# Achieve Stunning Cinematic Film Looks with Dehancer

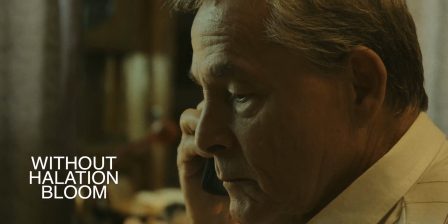But for now I'm just gonna leave them like this, but you can see right now a difference between the two shots,
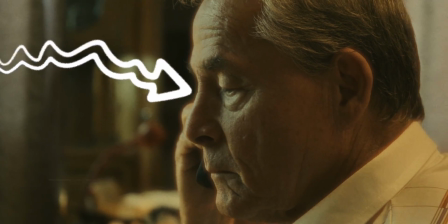one with halation and bloom turned on and the other one with none. They both do the same effect, but in the film world they are caused by various aspects.
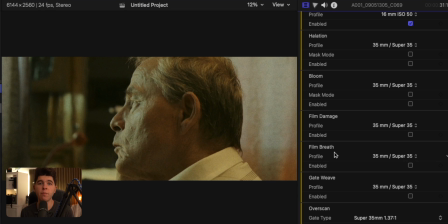Then we have the options for film damage, film breath and gate wave. This again in my opinion work together, although they do various different stuff, but they both add some oldish look. So for example, if I would like this shot that I'm right now shooting to look like it is old,
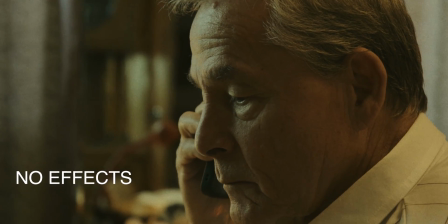it is from some old movie, I could add the film damage because it creates that typical old stock film look. Also the film breath, it creates the effect that it's projected, as you see right now.
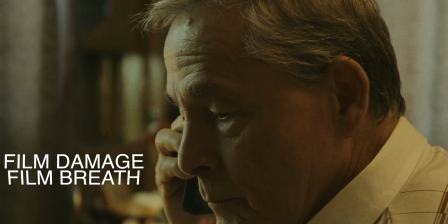So if I enable this, For example, for this particular case where, as you see, we have an old man, some old house and something like this, it fits really well with the story to have this oldish look.
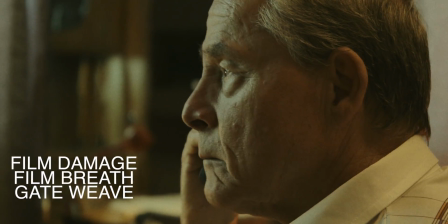And the gate wave just adds a bit of wiggling to the film, the same effect as if it would be projected.
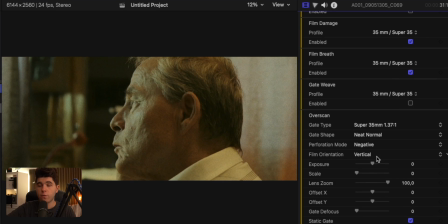Then we have the option for overscan, that if I want to really amplify the aspect that this movie was shot on old film stock,
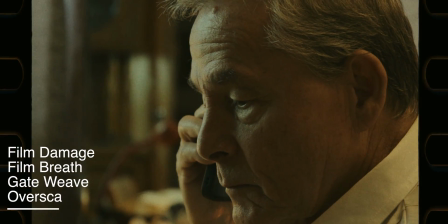I could just enable this, and it would really sell the effect that it was actually shot on some old film camera. But for now I would like this to be some oldish modern look.
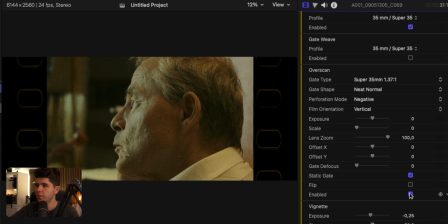I personally love these kinds of films, and I would just leave it like this. Lastly, we can add a vignette, and I like the fact that there are so many options, not just a simple vignette.
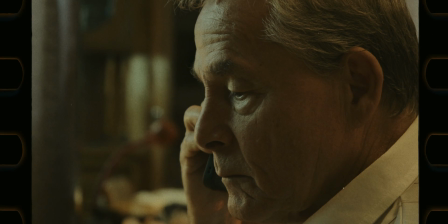But for this particular case, I would leave it like this.
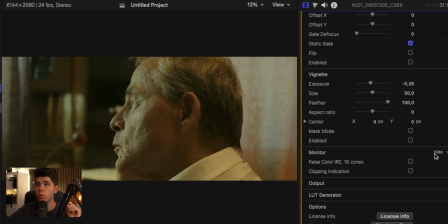My by far favorite option comes only right now, because we have this option for monitor, where I could choose to enable looking for false color. For cinema cameras, for example, you can expose with a histogram, as with all other cameras. But the cinema cameras and also some other high-end cameras also have the false color options,
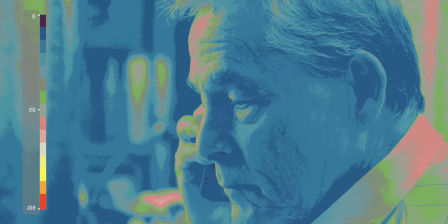which allows you to see your image in this weird way, so that we see the various parts that are exposed. As a rule of thumb, the best exposed parts are actually the parts that are in the middle.
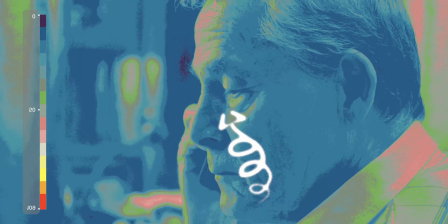So here in Dehancer's case, we have this greenish, maybe pink look, and as you see, the face of the character is indeed green. But because we have a drama movie, we can still leave most of his face darken. This of course depends on the story, but because right now I chose to shoot some drama, yes,
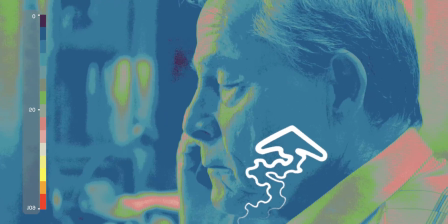this fits amazing to have part of his face as you see in the blue type, so in the bit underexposed part, just slightly underexposed, but still we have a bunch of parts in the image that are correctly exposed, and this fits best for this particular use case in a drama scene, something like horror-ish maybe, so to have it slightly a bit underexposed, maybe a bit more mysterious or something like that. So I love the fact that I can always see on the false colors while I'm color grading to check if everything is going well.
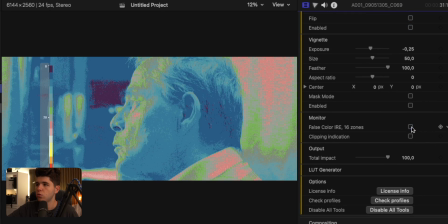Then we have the option for output that lets me choose how much of the impact I want to have.
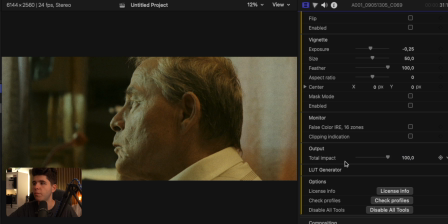So for example, if I want to have 100% of the film look, or maybe just slightly a bit of film look. And lastly, I can generate a lot, again a very useful option, so that I can just reuse it for various other aspects. Alright, so that's about it with creating some really cinematic film look with Dehancer. I really love this plugin and really recommend it to you guys. And as said, using the coupon code Alexophonia, you can get an exclusive 10% off your purchase. Thank you so much for watching. I really hope that you learned something new. Thank you to our sponsor Dehancer, who made this video possible. And as always, keep experimenting and stay creative.